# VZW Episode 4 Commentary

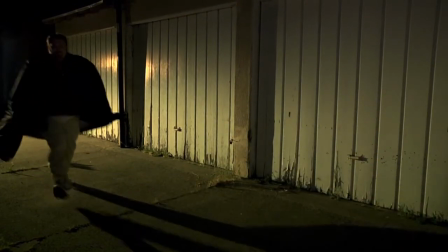[4:09]
She's squeezing through a tiny little place between the camera and the wall, And you could see her kind of shimmy.
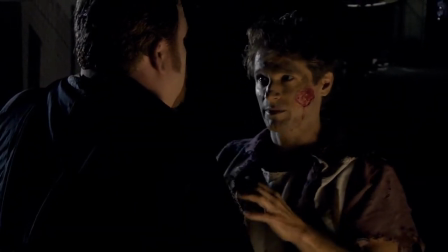[4:15]
I had to grab her so she wouldn't fall because the shoes were so high. She's walking through weeds, too.
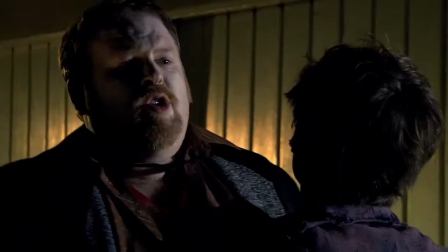[4:21]
That shirt I'm wearing is one of three.
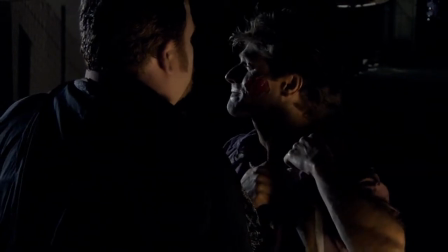[4:23]
I had to buy three shirts, one for normal, one for worn down, and then one for really worn down for the three stages of Tad.
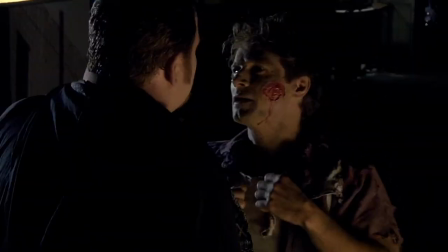[4:31]
We've been wearing the same shirt for 30 years. For some reason, because I was a zombie werewolf,
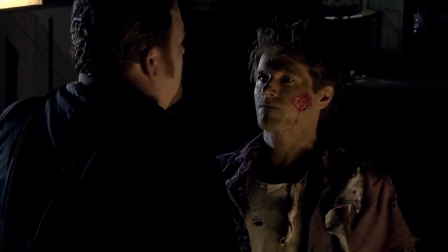[4:36]
I couldn't buy clothes. sorry I have to say that this is the alleyway in front of my
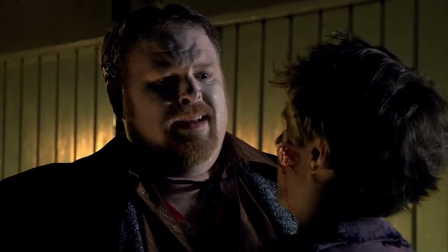[4:43]
best friend and our camera operator Yvonne Shew's apartment that's right ironically Yvonne did not run camera yeah on this day
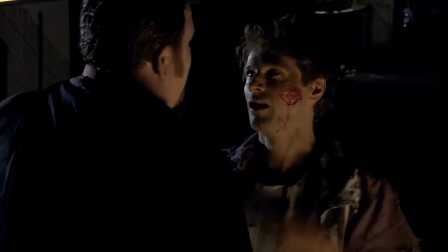[4:52]
she wasn't home I don't think she wasn't around her husband George actually they weren't
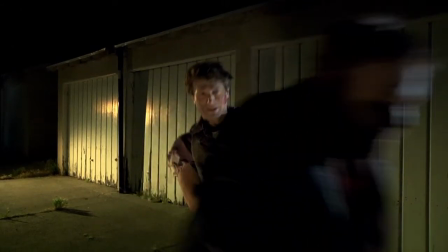[4:57]
married at the time this was a month before they got married they were fiancés yeah the fiancés
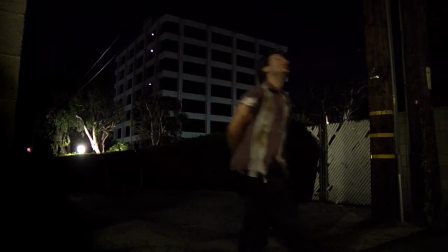[5:04]
they were very kind And there was some kind of weird
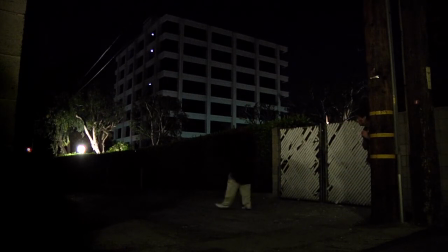[5:09]
foreign party happening right to the left of this shot where
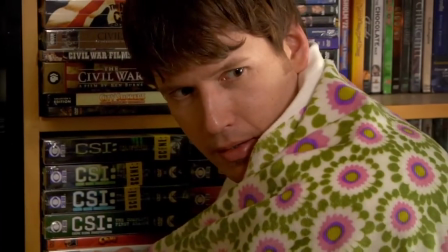[5:15]
the people were going in and out and speaking. I don't know if they were Persian or something, but there was something happening over there.
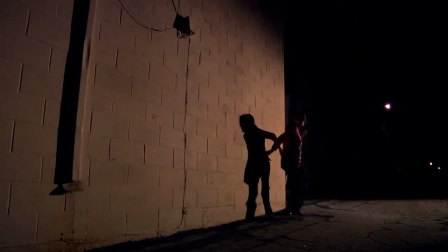[5:20]
That silly shot where I was slinking around is one of the sort of rare shots in this show where we do that kind of ridiculous nonsense slapstick stupidness.
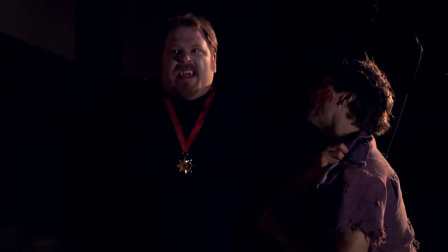[5:30]
Actually, this whole sequence. I was going to say, I don't know if that's rare. It is.
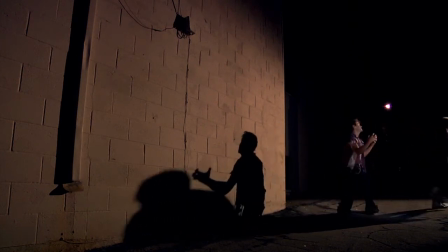[5:36]
Can I point out that one of my favorite things about this show is Corey running away, literally biting her nails.
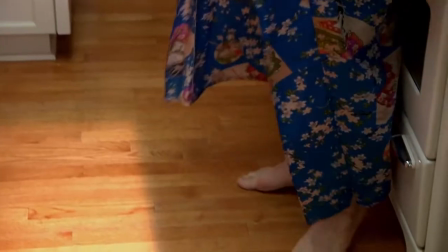[5:43]
I forgot to mention that you can tell that those two alleyways are completely different places because one is purple. And one is green.
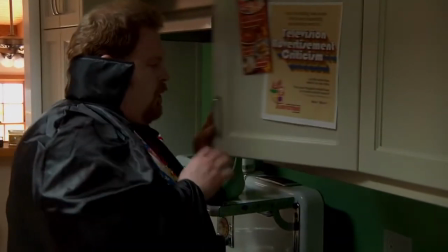[5:49]
And also, if you look carefully there, that's the only time you see my bag shoes. That's true.
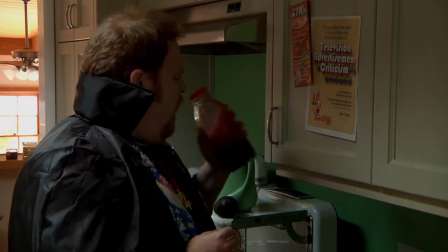[5:54]
I spend a lot of time creating burlap wraps for my feet because, of course, I couldn't buy shoes either.
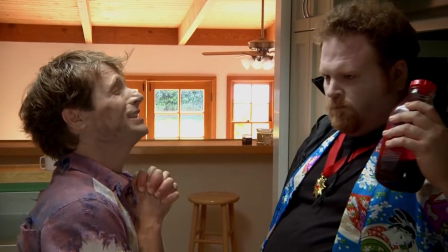[6:00]
I love sleepy Jeremy, too. Jeremy does sleepy. I know he's angry very well.
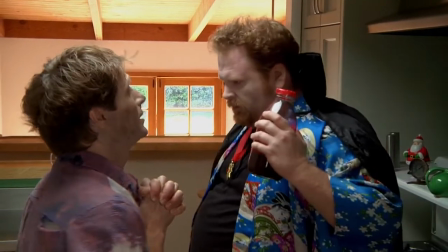[6:04]
And if you're a fan of the show and know,
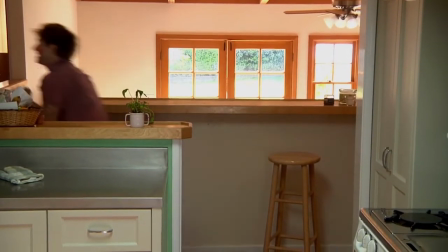[6:08]
Balthazian has his own website, and he has a theme that was just playing there, and it's a sleepy version.
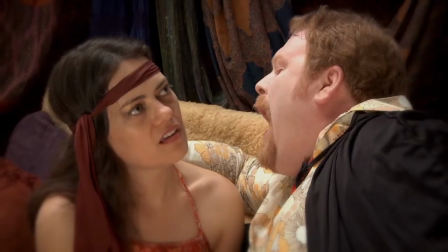[6:15]
Actually, when you first see him back in the first alley scene, you get the little bit of... His intro is his little Balthazian theme.
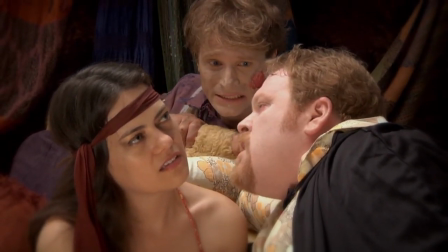[6:21]
Bum-ba-da-bum-bum-bum. Yeah. Vampire porno-friendly soft vignette here.
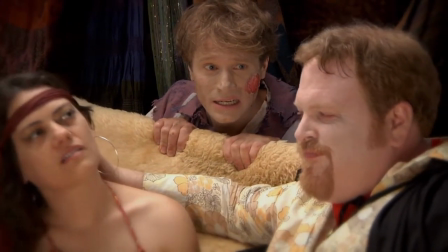[6:26]
And that was all just...
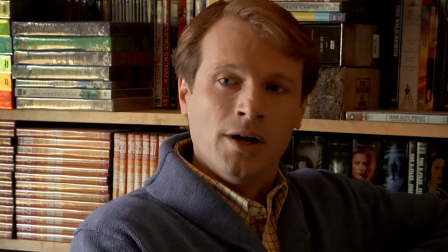[6:27]
We had to drape these scarvy, skirty, handkerchief-y things behind there because we just didn't have a boudoir.
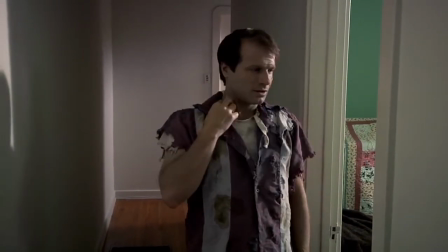[6:36]
So that's literally a bunch of handkerchiefs hanging from a C-stand. That was in Laura's house. That was back in Laura's house.
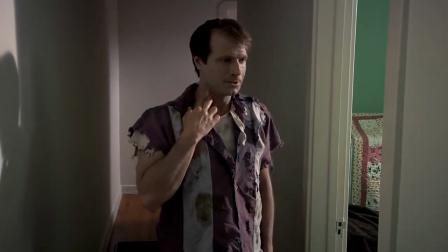[6:41]
On a futon. On a futon, covered in a fur thing. Covered in lambskin or something.
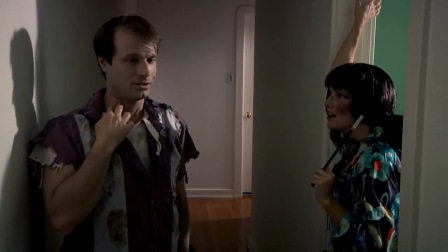[6:47]
And Laura was the agent from Life from the Inside. And then Kathy here was the first agent.
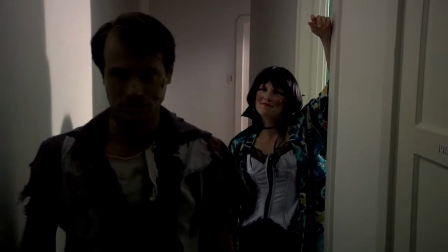[6:54]
People have called this a sort of mini Life from the Inside reunion because there's Corey and Kathy.
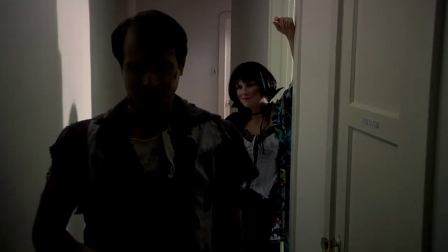[7:00]
And Laura will come up later. Yeah, Laura will be there. And I first worked with you guys on the last episode.
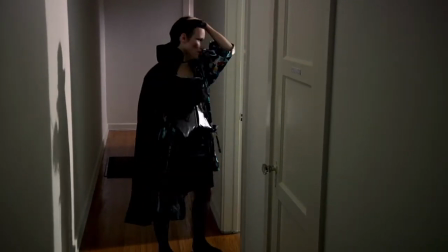[7:07]
Well, the most recent episode of Life on the Inside. You don't want to call it the last episode either.
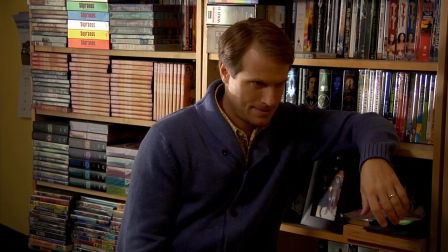[7:13]
Yeah, people get angry. Oh, so you're going to see here pretty soon.
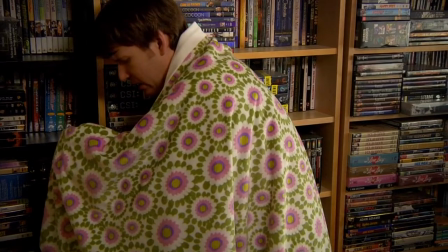[7:19]
When we originally shot the scene, we shot it at nighttime with lighting to make it look like daytime.
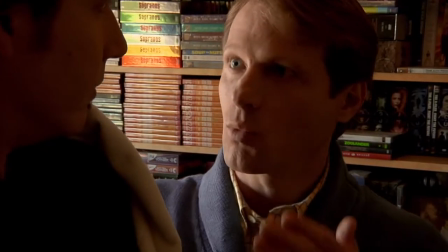[7:27]
And then when we went back and did some reshoots for some of this close-up stuff here, we actually shot it in the daytime.
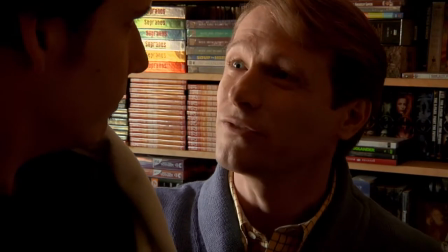[7:34]
And I'm very proud of the fact that it looks about the same. It matches. That's right, yeah.
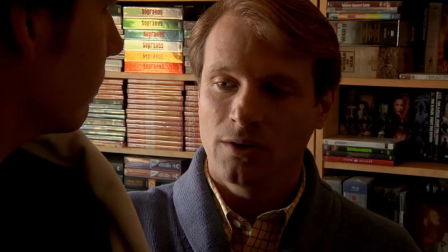[7:39]
This is actual daytime. Yeah. I used primarily natural light in the reshoots,
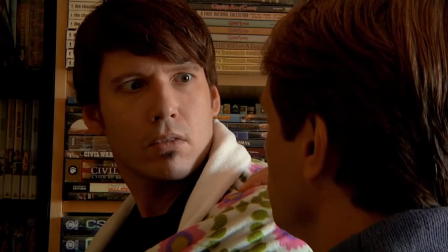[7:44]
whereas it was all artificial in the principal photography.
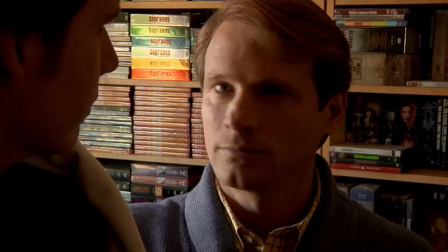[7:51]
Well, we didn't have a lot of opportunity to shoot daytime in the house. Now Rob's going to talk about this.
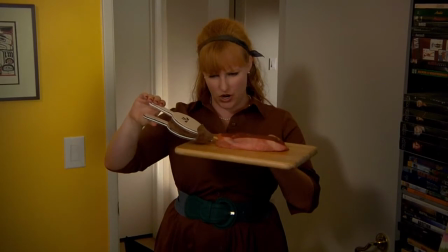[7:58]
Look at the inflating the stakes joke. I built that little Bellows pump.
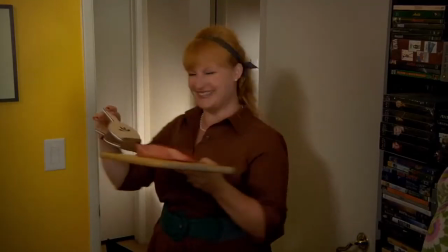[8:03]
It took me two days. There's just no way to find a little Bellows pump anywhere. No, Bellows pumps are collectible now.
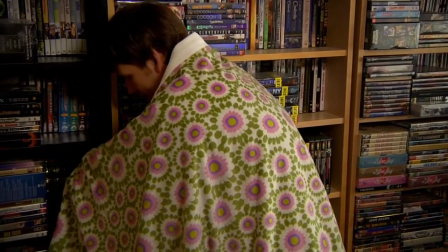[8:10]
And nobody uses real ones. Unless you want to spend too much money for an ornate Bellows pump.